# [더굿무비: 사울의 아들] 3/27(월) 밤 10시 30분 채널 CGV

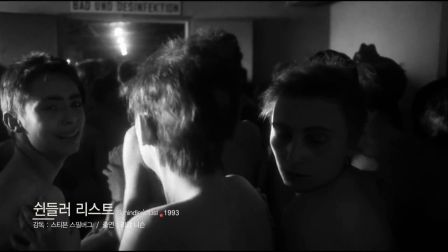흑백의 영상으로 당시 참국의 현장을 생생히 스케치해낸 이 작품은 제66회 아카데미 작품상,
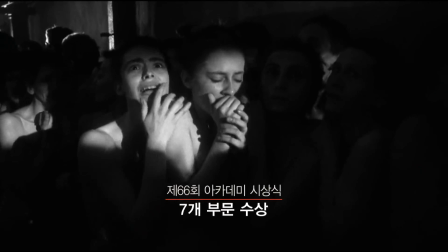감독상 등 7개 부문을 석권했습니다. 그렇다면 그동안의 홀로코스트 영화 중에서 감독님께서 가장 인상적으로 보신 작품은 어떤 작품인가요? 저는 노만 플란스키의 피아니스트가 가장 기억에 남았습니다.
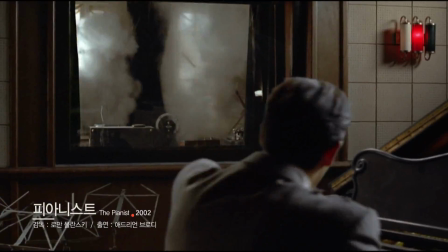피해자들의 비극이나 감성적인 영웅담을 그려낸 것이 아니라 그저
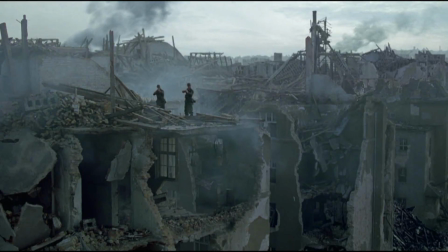살아남는다는 게 무엇인가에 대한 메시지를 진하게 안겨준 영화였다는 생각이 듭니다.
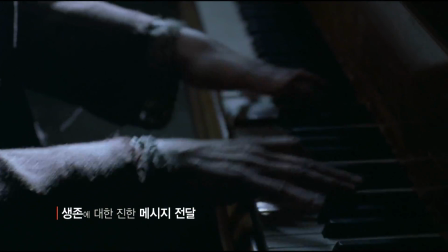특히나 회화 속에서 홀로 피아노를 치는 주인공의 모습이 오랫도록 기억에 남았습니다.
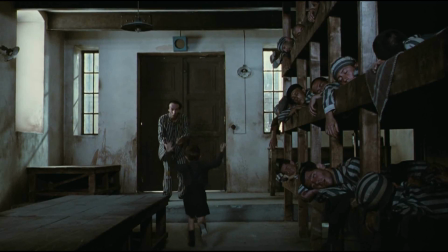저는 로베르토 베니니 감독의 인생은 아름다워를 가장 좋아합니다. 홀로코스트 영화라고는 상상할 수 없을 정도로 역설적인 제목을 가진 작품이죠.
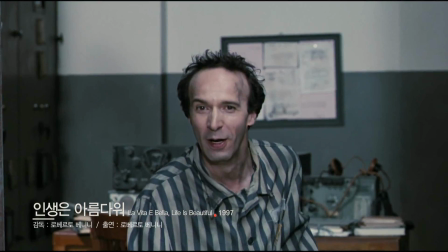비극 속에서도 희극적 웃음을 담아낸 감독의 시선이 인상 깊은 영화였습니다.
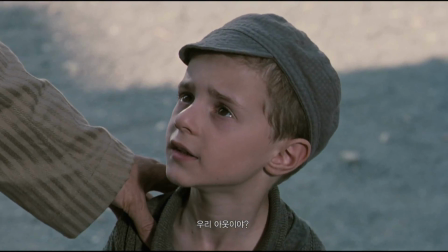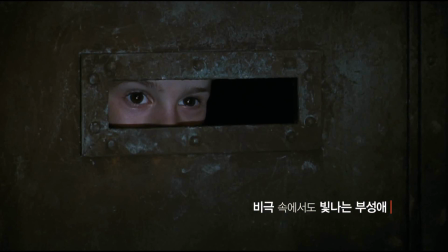마지막까지 아들을 위해 웃음을 잃지 않았던 아버지의 모습이 엄청난 영혼을 남겨줬죠. 사울의 아들은 홀로코스트의 주인공을 미화하지도 않고 또한 전쟁 영화와 같은 스펙터클을 강요하지도 않습니다. 기존의 홀로코스트 영화와는 확연하게 다른 서사 구조를 가지고 있죠.
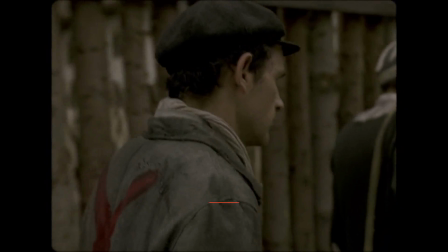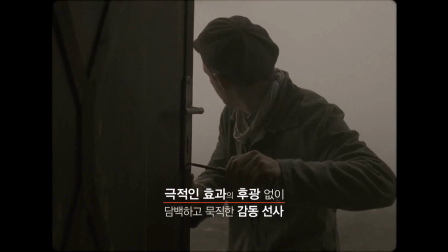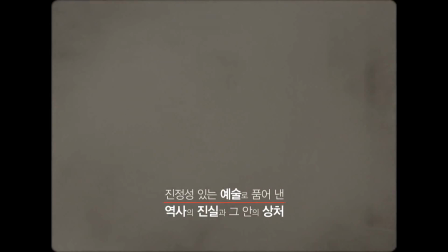감독의 독특한 연출력뿐만 아니라 이 영화의 기술적 측면이 더 인상적이었던 것 같습니다.
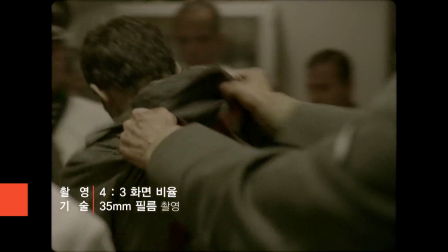4대 3의 화면 비율을 선택했습니다. 또한 디지털 대신 35mm 필름을 활용해서 아날로그적인 감성을 자극했죠.
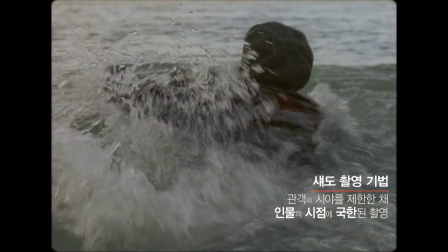그리고 관객의 시야를 극히 제한하고 인물의 눈높이를 유지하며 따라가는 쉐도우 촬영 기법을 도입했습니다.
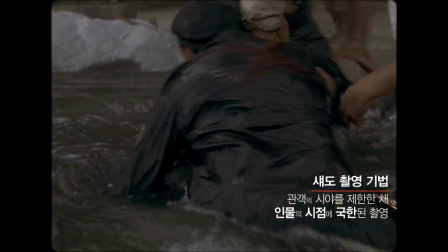그래서 오직 주인공 사울의 시점을 통해 이야기를 전달하죠.
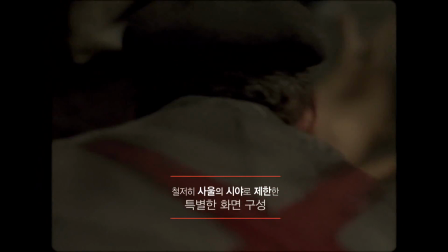카메라는 항상 사울을 따라다니며 그의 시야에서 벗어나는 장면은 일제히 영상에서 배제해버립니다. 이 영화는 제한된 프레임과 흐린 초점 그리고 1인칭 시점 이 모든 요소들이 관객이 주인공의 여정을 그대로 따라가게 만드는 극한의 체험을 선사합니다. 이 영화의 완벽한 현장감에는 사운드의 힘도 굉장히 크게 작용합니다.
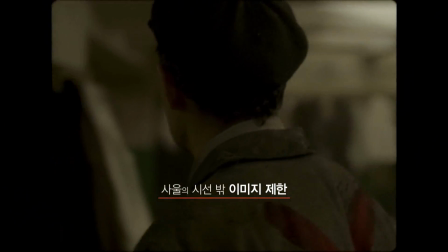사울에 직접 들어가지 않는 깐스실 안에서의 학살 모습은 카메라에 비춰지지 않습니다.
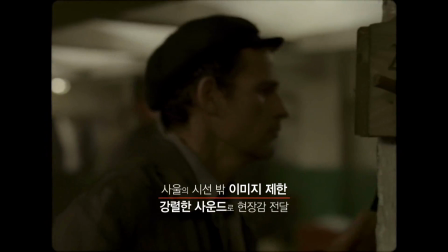대신 죽어가는 유대인들의 비명과 문을 두드리는 소리를 강렬하게 전달합니다.
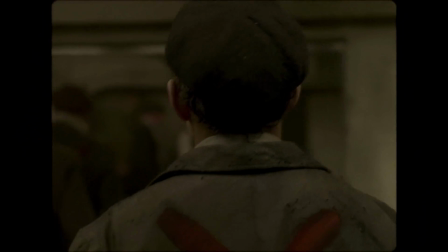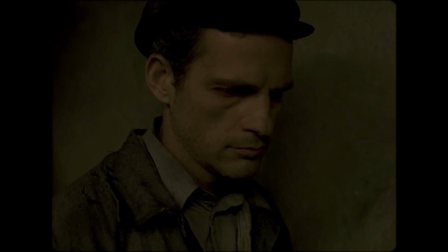제한적 이미지를 보완하기 위해 생생한 사운드를 활용하는 거죠. 또한 존더 코만더들이 가스실을 청소하는 소리나
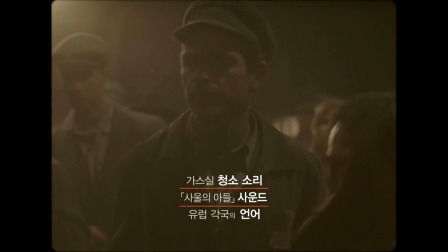유럽 각국에서 끌려온 유대인들의 다양한 언어들이 뒤섞인 사운드 역시 그게 분위기를 압도합니다.
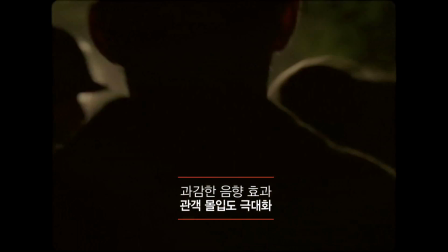과감한 사운드를 활용해 몰입도를 득도화시킨 그 효과는 결국 전 세계적인 부찬을 받았습니다. 결과적으로 이 작품을 통해 사운드 디자이너 타마스 자니가 딴 영화에서의 기술상에 해당되는 월칸상을 수상했습니다. 사우리나들은 전체적으로 롱테이크 촬영이 지배적입니다.
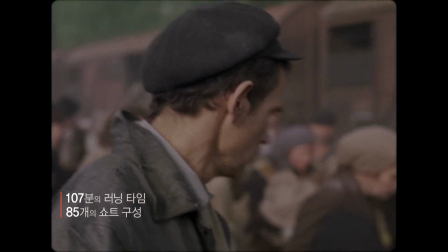러닝타임 107분의 영화가 총 85개의 쇼트로만 구성되어 있다는 사실이 굉장히 놀러왔는데요.
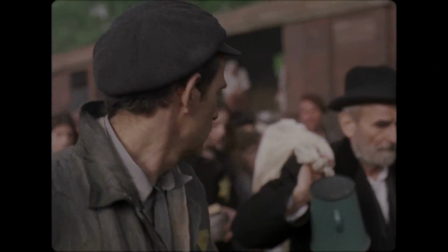그만큼 한 장면 장면을 이끌어가는 호흡이 엄청나게 긴 셈인 거죠. 그건 사실 굉장한 사전 준비와 집중을 요구하는 촬영 방식입니다.
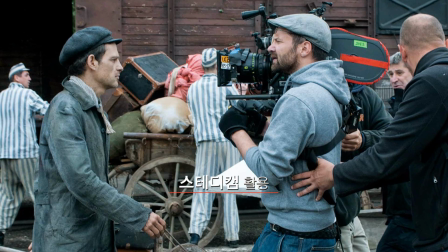특히나 스테디캠을 활용한 집단 촬영의 주를 이뤘기 때문에 그 인물들의 동선,
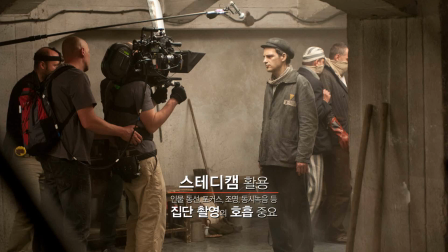포커스, 조명이나 동신호군까지 굉장히 세심한 합을 이뤄야만 가능했던 촬영이었습니다. 그래서 3, 4분짜리 한 장면을 촬영하기 위해서 거의 하루 종일 이어설을 했다고 하죠. 나즐로 네메스 감독의 그 도둑스러운 꼼꼼한 촬영 방식과 사운드 연출 때문에 사울의 아들이 엄청난 현장감을 발휘할 수 있었던 게 아닌가 생각이 듭니다.